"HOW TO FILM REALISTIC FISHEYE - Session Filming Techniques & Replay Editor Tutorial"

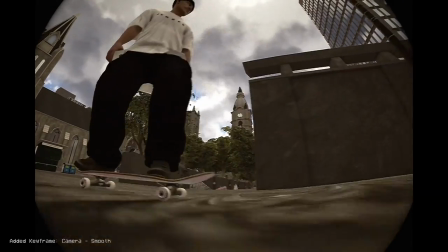After that just drop one where the skater starts setting up for the trick before he pops it.
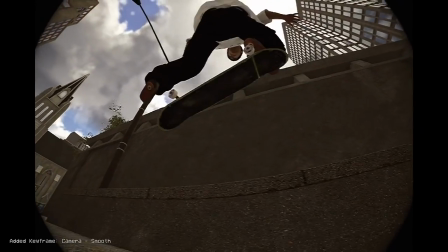Then one where the skater pops, one in the middle of the trick, one where the skater lands and then repeat.
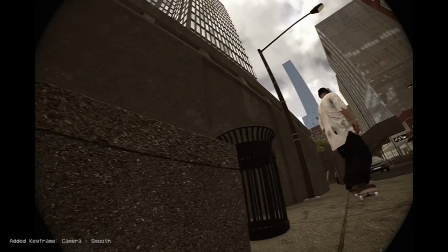After the last landing, scrub just a little bit forwards and tilt the camera just a tiny little bit towards that direction where
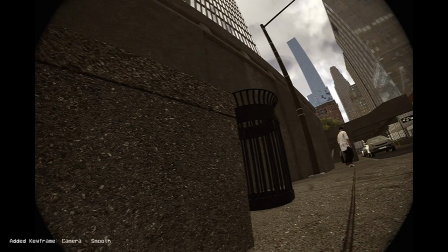it was last turning to continue that motion and drop another key to smooth out the deceleration.
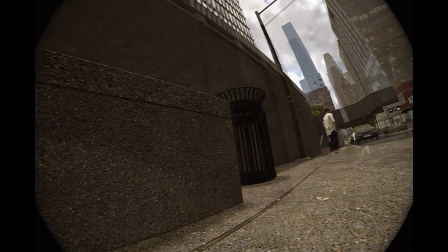You You always want to keep the board in frame as the top priority and as much of the skater as you can.
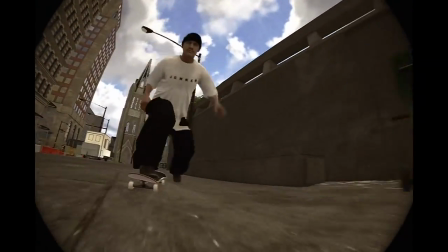So, I rewind the clip and watch it to see if the board or the skater goes out of frame at some point.
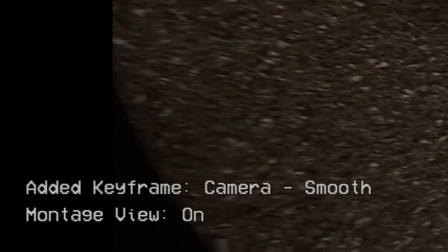Hit LB to engage montage view and put those keyframes into use.
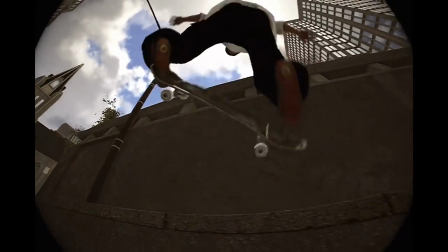Play it back and forth, see if there's a point where you need to adjust something,
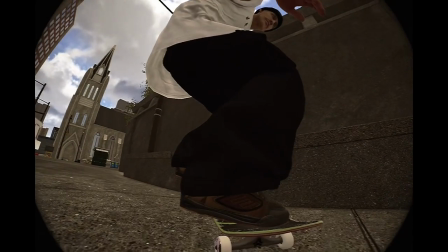stop at that point, make the necessary corrections to the camera angle and then drop a key there.
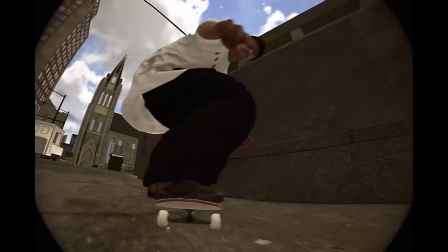If you want to edit an existing keyframe,
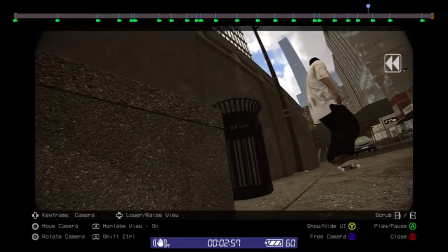you can hold RB and press the right and left buttons on the D-pad to navigate between keyframes, then just make whatever adjustments you need.
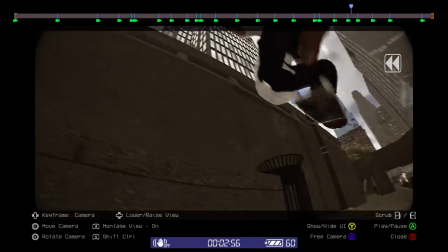Hold RB and press the down button on the D-pad to update the keyframe.
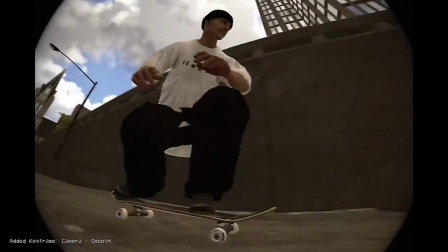You can delete the keyframe by holding RB and pressing the up button on the D-pad.
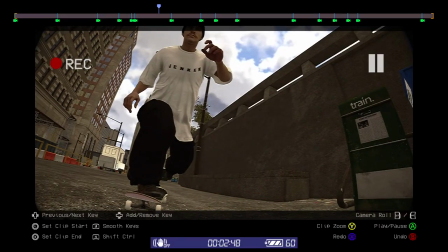I also use camera roll a little bit. Roll slightly to the left when the skater is on the left hand side of the filmer and roll right when the skater is on the right hand side.
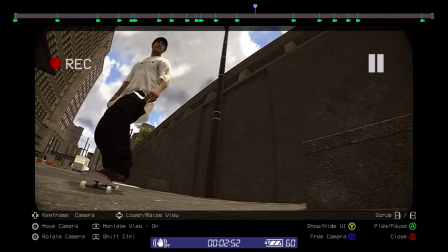You can do that by using the triggers while holding RB. On these points in the timeline, where there's a huge gap between keyframes,
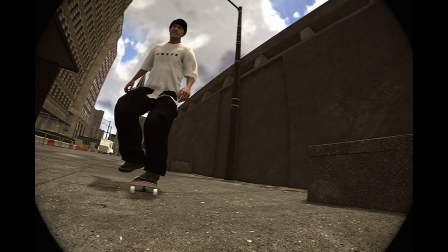I add some slight movement to make it feel just a little bit more alive, such as some camera shake to give it that handheld feeling.
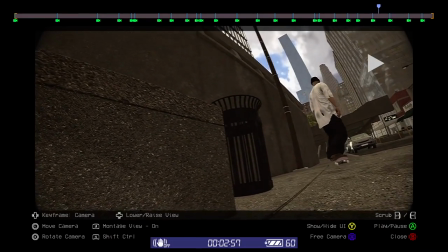Now, here's the finished product.
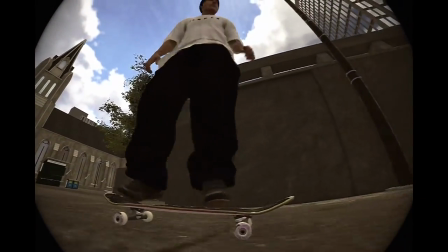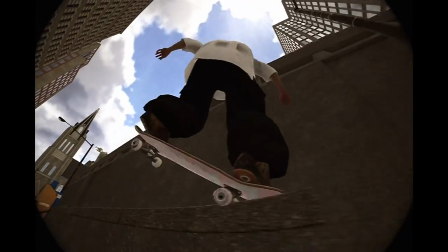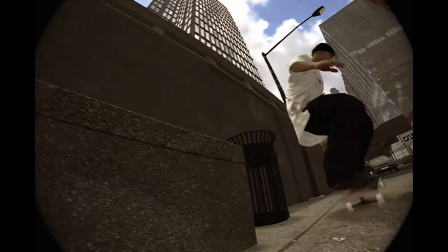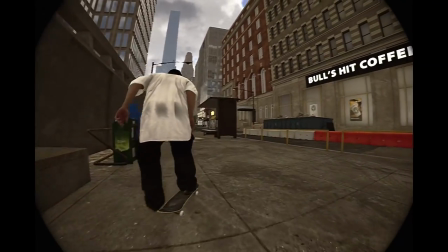Thank you for watching. I hope this helped you. If you have any questions, just feel free to post them in the comment section below.
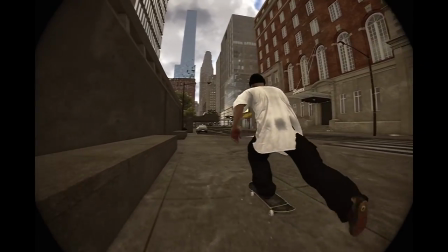Yeah, that's about it. See ya!